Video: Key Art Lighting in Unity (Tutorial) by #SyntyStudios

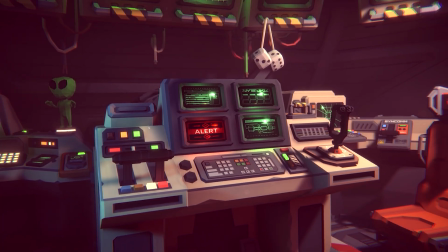Hi, I'm Justin from Synty Studios.
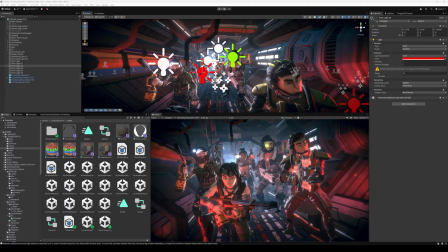Today, we're in the Polygon Sci-Fi Horror Pack with some of our sidekick characters, and I'll be walking through how we set up lighting and post-effects at Synty for our screenshots.
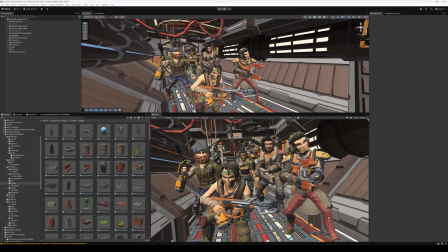For this scene, we're in Unity 6, and we're using the Universal Render Pipeline.
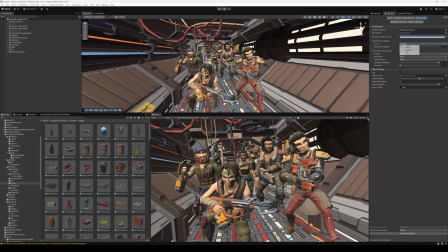First, we open the Lighting tab and modify the environment lighting to a gradient, which is more customizable and reduces the harsh default shadows.
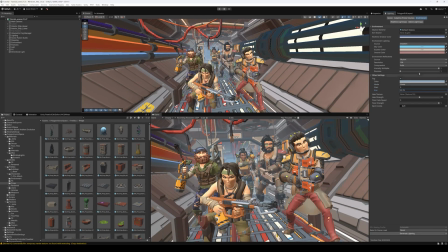From here, you can also add fog to exaggerate the depth of the scene. If you have an outdoor scene, remember to turn shadows on the main directional light.
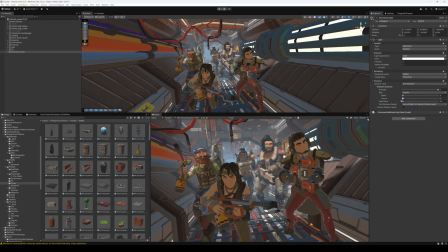You can tweak the real-time shadow bias to clean up any small gaps of light coming through. To add some post effects, make sure to tick them on in your main camera settings and also add anti-aliasing.
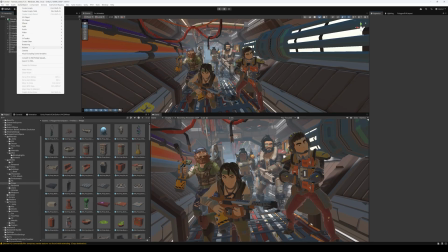From here, you'll want to create a global volume and create a profile for it.
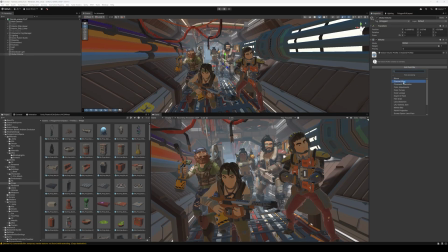Here is where you can add the effects, and we'll start with a bloom and vignette.
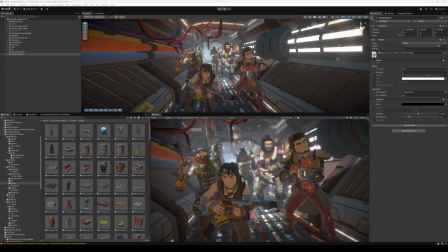In Unity 6, screen space ambient occlusion has been moved slightly. Just head over to Project Settings, Graphics, locate your default renderer pipeline in the project,
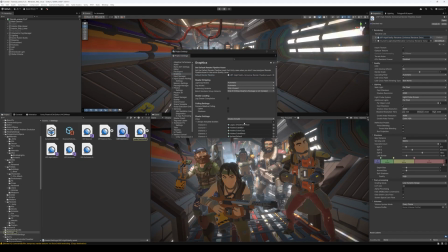check which renderer it is using, and then add a renderer feature where you'll find the screen space ambient occlusion. Ambient occlusion adds finer shadows and small gaps, which really helps to highlight details. This is about as far as you would want to push it for normal game lighting, but since we're making a screenshot, we can go further without worry of performance.
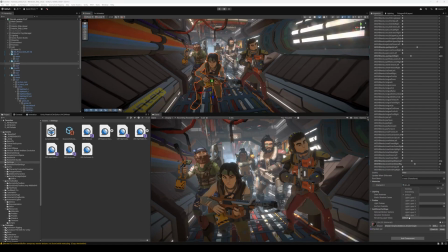The next trick we use is the lighting layers. You can select meshes in the scene and set them to different lighting layers,
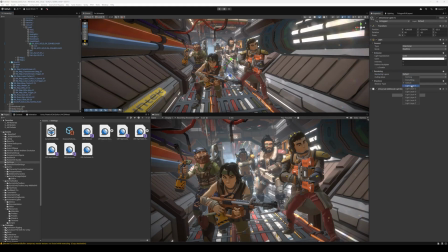then create lights that only affect those layers, which is great for creating rim lights on the characters and props that you want to be in focus for the shot.
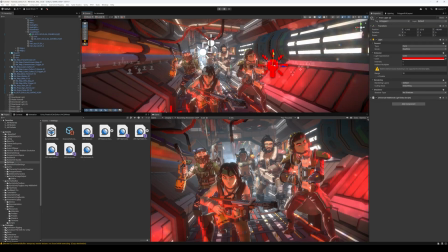Point lights are a great way to splash color into areas and change the feeling of a shot very quickly. Here I'm adding some more post effects to lower the lighting,
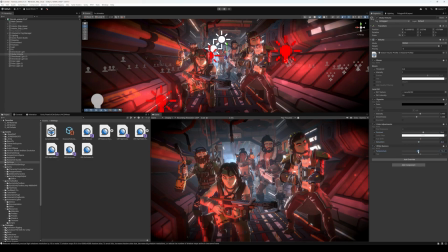using a darker vignette, color adjustments, white balance, and lift gamma gain components.
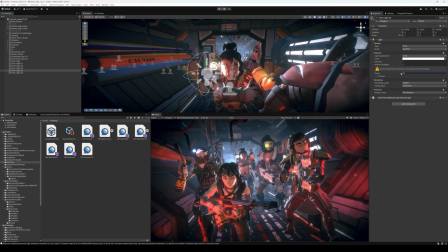Point lights can also be used on characters' faces or props to draw more attention to them. And for a final touch, I'm adding some effects.
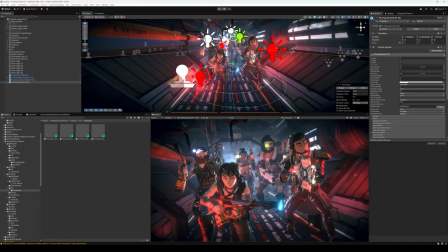Our most commonly used ones are ground fogs and floating dust particles. I hope this tutorial was helpful.
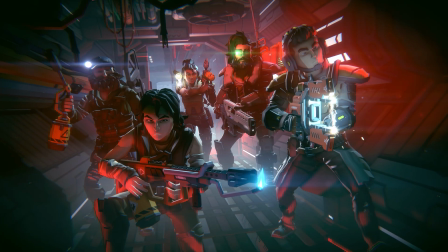Leave us a comment and let us know what other videos you would like to see from us in the future.